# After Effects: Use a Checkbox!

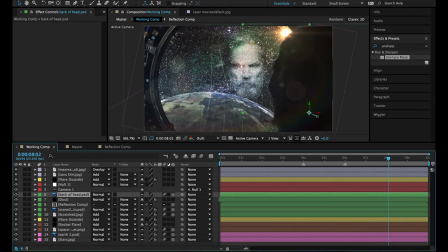3:14 All right then the back of the head is just another photo of him and his fabulous hair and all I've done in Photoshop is dropped the levels of that completely so that it's just a black silhouette and then I've just gone through and refined the edges of the hair so that you can
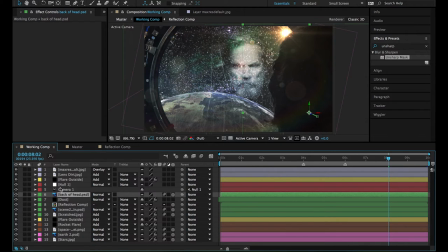3:32 see you know the you can see that outline distinctly okay then we've got another flare outside which is affecting the inside with a nice ring there and stuff going on okay and then these two top layers are
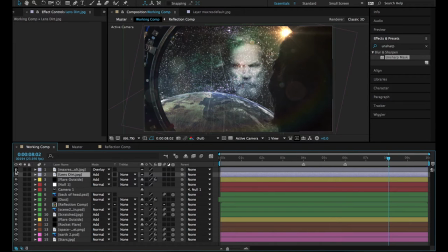3:50 essentially layers to add to the picture to give it some color toning and some sort
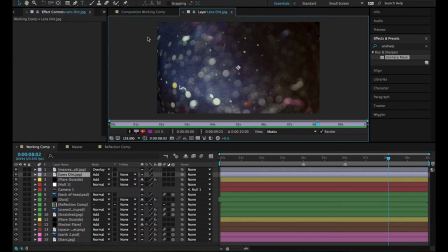3:56 of visuals this is lens dirt basically so when the flare really shines strong this shows up on the lens or you know the opacity comes up and it makes it look like the camera's actually really there
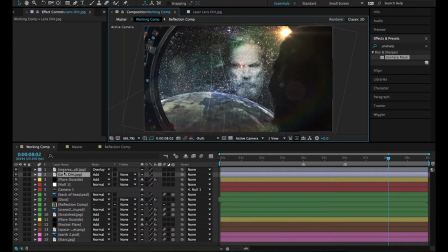4:10 and then it's a real scene it just adds to the illusion and that's that's all after effects is really is illusion so this is all good and well because i have everything positioned where i want it
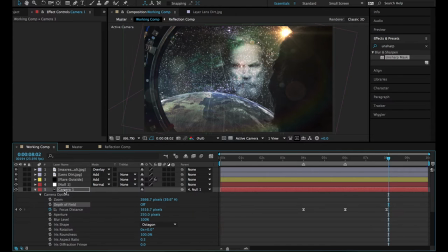4:20 and if i turn the depth of field back on you know it it takes a little while to calculate it because there are multiple layers adding to that it's got a an aperture value of 250 pixels it's an octagon shaped iris instead of the fast
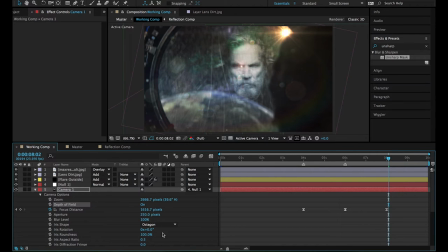4:39 rectangle and it's got a hundred percent roundness and the aspect ratio is 0.5 to get that anamorphic look so it it takes a while to calculate
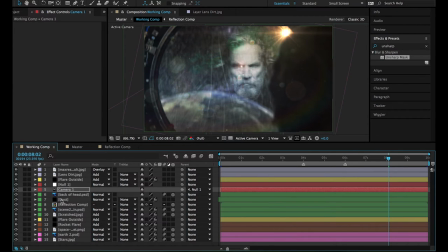4:48 stuff now on top of that there's a particular layer there's two optical flares layers there's a lens flare layer you know it's just it's it's a bit heavy and it takes a while to calculate i'm sure if you have a beast of a
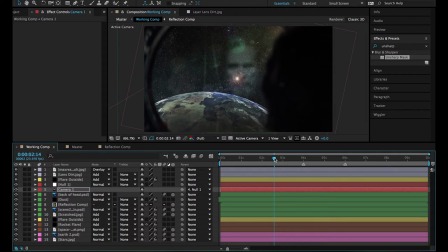5:01 machine it'll handle it a bit better but even so i think it's still it's not going to be super snappy so what we can do is first of all let's just get rid of the layers to clean
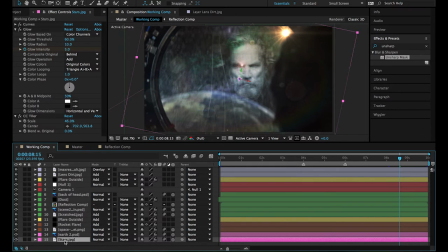5:14 up here let's get rid of the layers that we know aren't going to be necessary for this checkbox exercise so i know that the stars aren't going to need to be there the earth isn't going to need to be there the spacecraft isn't going to need to be there, the flares are,
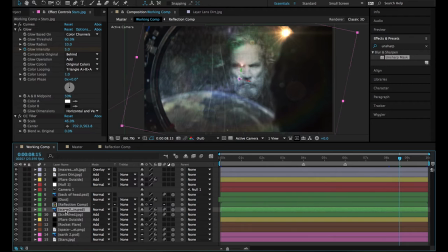5:27 the scratched layer isn't, the, what's that, yeah, don't need to see that, don't need to see the reflection, the dust we're going to want to play with, the back of the head we don't care about, the null object controlling the camera we don't care about,
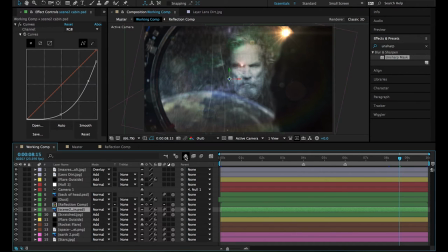5:43 the flares we do, and then these two we don't. So we can shy this away, and that'll just give us the layers that we want to work with.
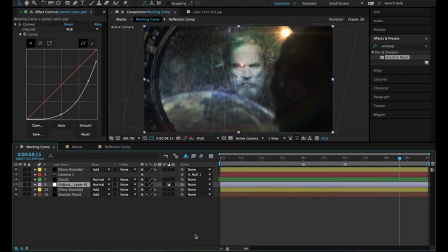5:51 So here's what we're going to do. We're going to create an adjustment layer. Drag it up the top, just out of the way. Okay, we're going to call it checkbox. Okay. And then in here, we're going to type check, actually no, I'll show you where it is.
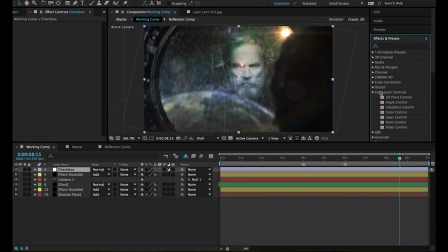6:10 If you go to expression controls here, you've got checkbox controller. Now all of these are really useful and it's really worth learning how to use every single one because I guarantee you, will find a use for it that will speed up your workflow but for now we're going to use the checkbox control so
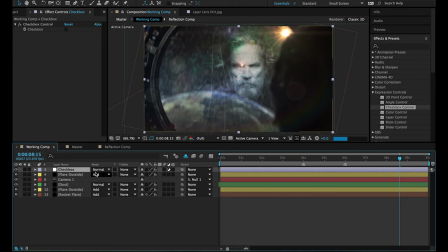6:27 you apply that effect there okay now hit e and then drop down there just so that you have it here readily available because we're going to be pick whipping stuff to it okay first of all the biggest
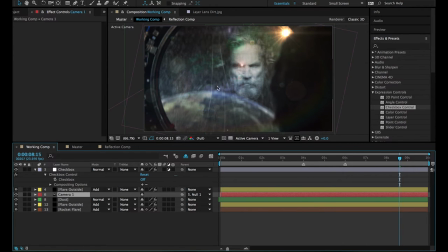6:40 consumer of processing power here is this lens blur yeah so we're going hit double A, on depth of field which is on, this stopwatch here for keyframing we're going to alt click or option click
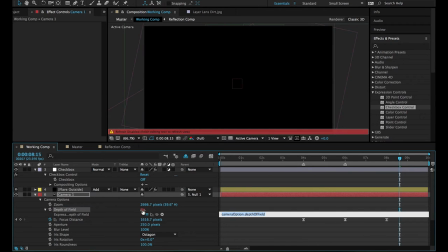6:57 and it's going to create a little red there and it's going to give you this text.